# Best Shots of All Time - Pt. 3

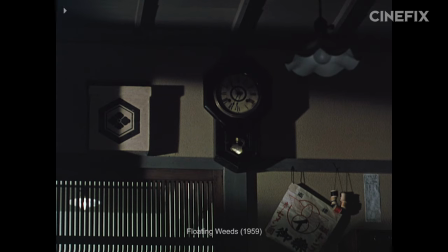8:22 Ozu is absolutely famous for his cutaways. Pages of dissertations have been spent scrutinizing their seeming inscrutability.
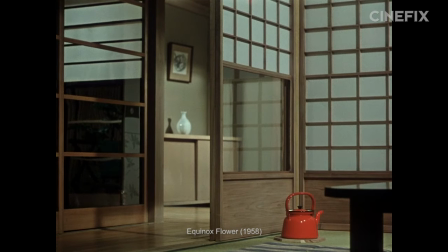8:29 They even have their own name, the Pillow Shot, so titled after the pillow words of classical Japanese poetry.
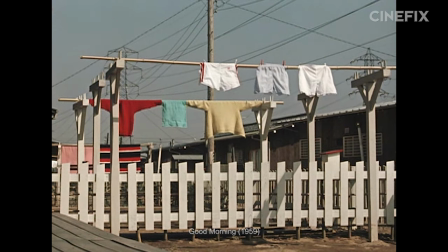8:34 Extra add-ons that contribute little discernible meaning to a phrase, but add a certain sense or je ne sais quoi.
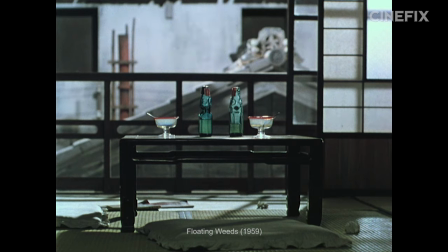8:41 And while this one is probably our favorite, we would be lying if we said it we're for much more of a reason than simply aesthetic taste.
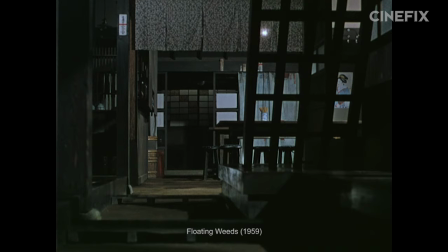8:47 Maybe we just have a thing for empty places built for people that makes us feel a familiar kind of loneliness.
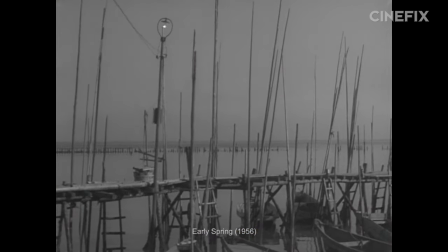8:52 The truth is, his films are full of pillow shots much like this one.
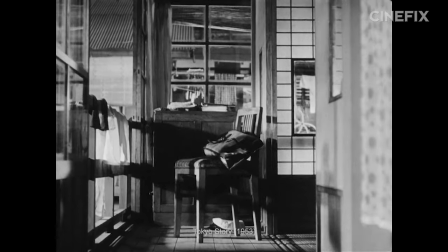8:56 Each with a similar quiet emptiness, yet each with a look at a different corner of the world in a different way, giving us space in a different context.
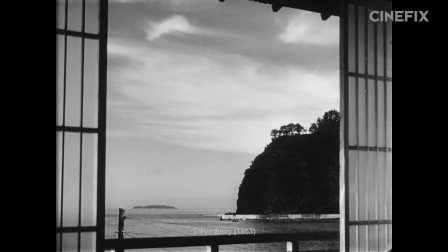9:04 It is like an unguided meditation, an opportunity to float adrift in whatever direction our mind is heading without constant new stimuli.
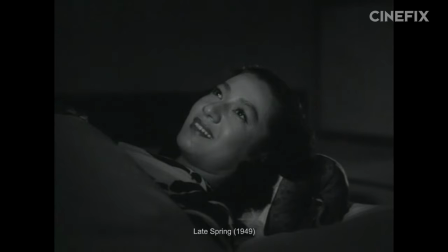9:11 They turn us back to the world outside the narrative. Invite us to take the larger view. Some would argue that this late spring vase shot is perhaps his most relevant pillow shot. Certainly, it is the one that has accumulated the most symbolic and narrative interpretation. But we think it is all the worse of an example of a cutaway for it.
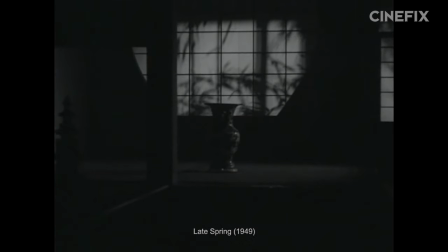9:27 The vase shot has tended to collect our attempts at meaning. The best of the pillow shots avoid them.
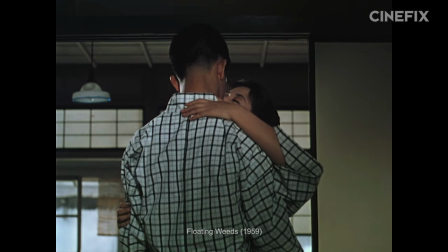9:32 They wash over us like a slow breeze, patient and undemanding, yet subtly changing the entire landscape to come.
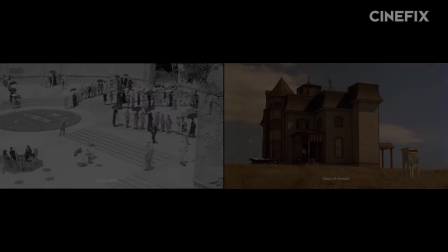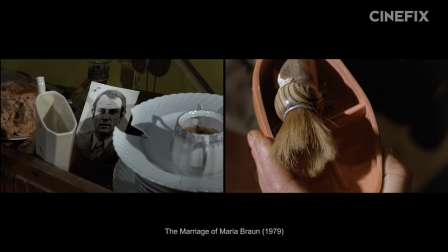9:45 At their most utilitarian, these shots are visual exposition, patent figures,
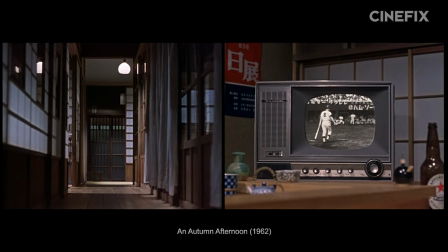9:50 museum placards, delivering information as spectacularly as a phone book. Useful, but nothing worth our fascination.
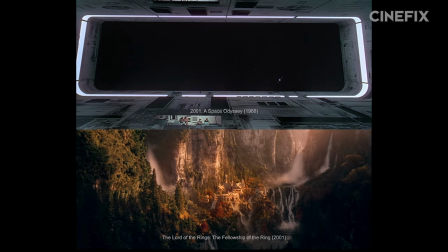9:56 But as we've seen, they can be so much more. They can build in us expectations from nothing, teach us about a person from no one, and invoke a feeling from nowhere.
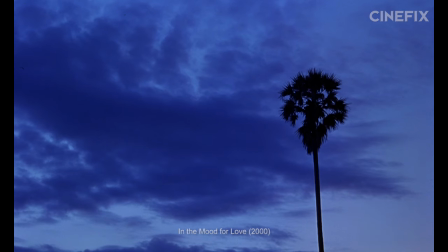10:05 They are deeply emotional messages, Trojan horsed into our soul on the back of a weather report.
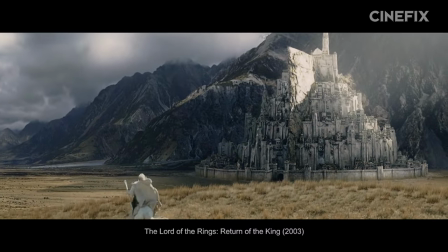10:10 It's not just about people, places, and things, but about the feelings that arise in their midst.
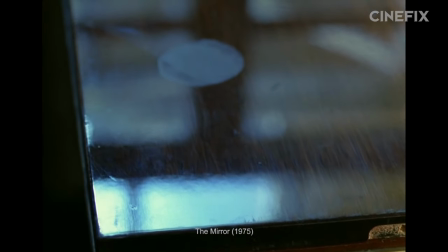10:15 And we think these shots manage them better than much else, which is why they're our picks for three of the best shots of all time.
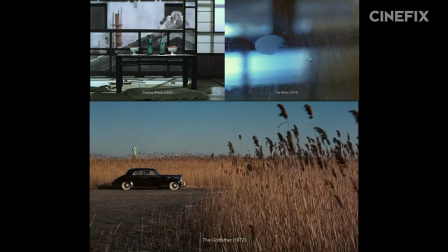10:23 Part three.
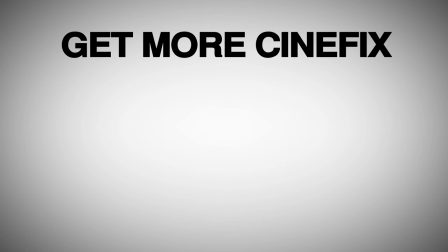10:27 So what do you think? Disagree with any of our picks? Have any other inserts, cutaways, or establishing shots that really get you going? We're taking a break from shots for next week because we're starting to see funny and have started dreaming in diagrams. But we'll come up with a fun diversion while we recover. Let us know if you have any ideas and be sure to subscribe for more Cinefix Movie Lists.
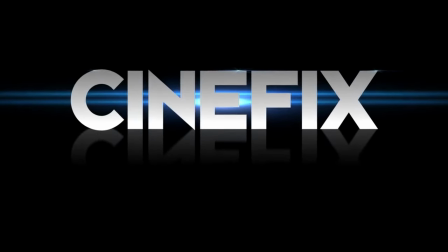10:44 Thank you.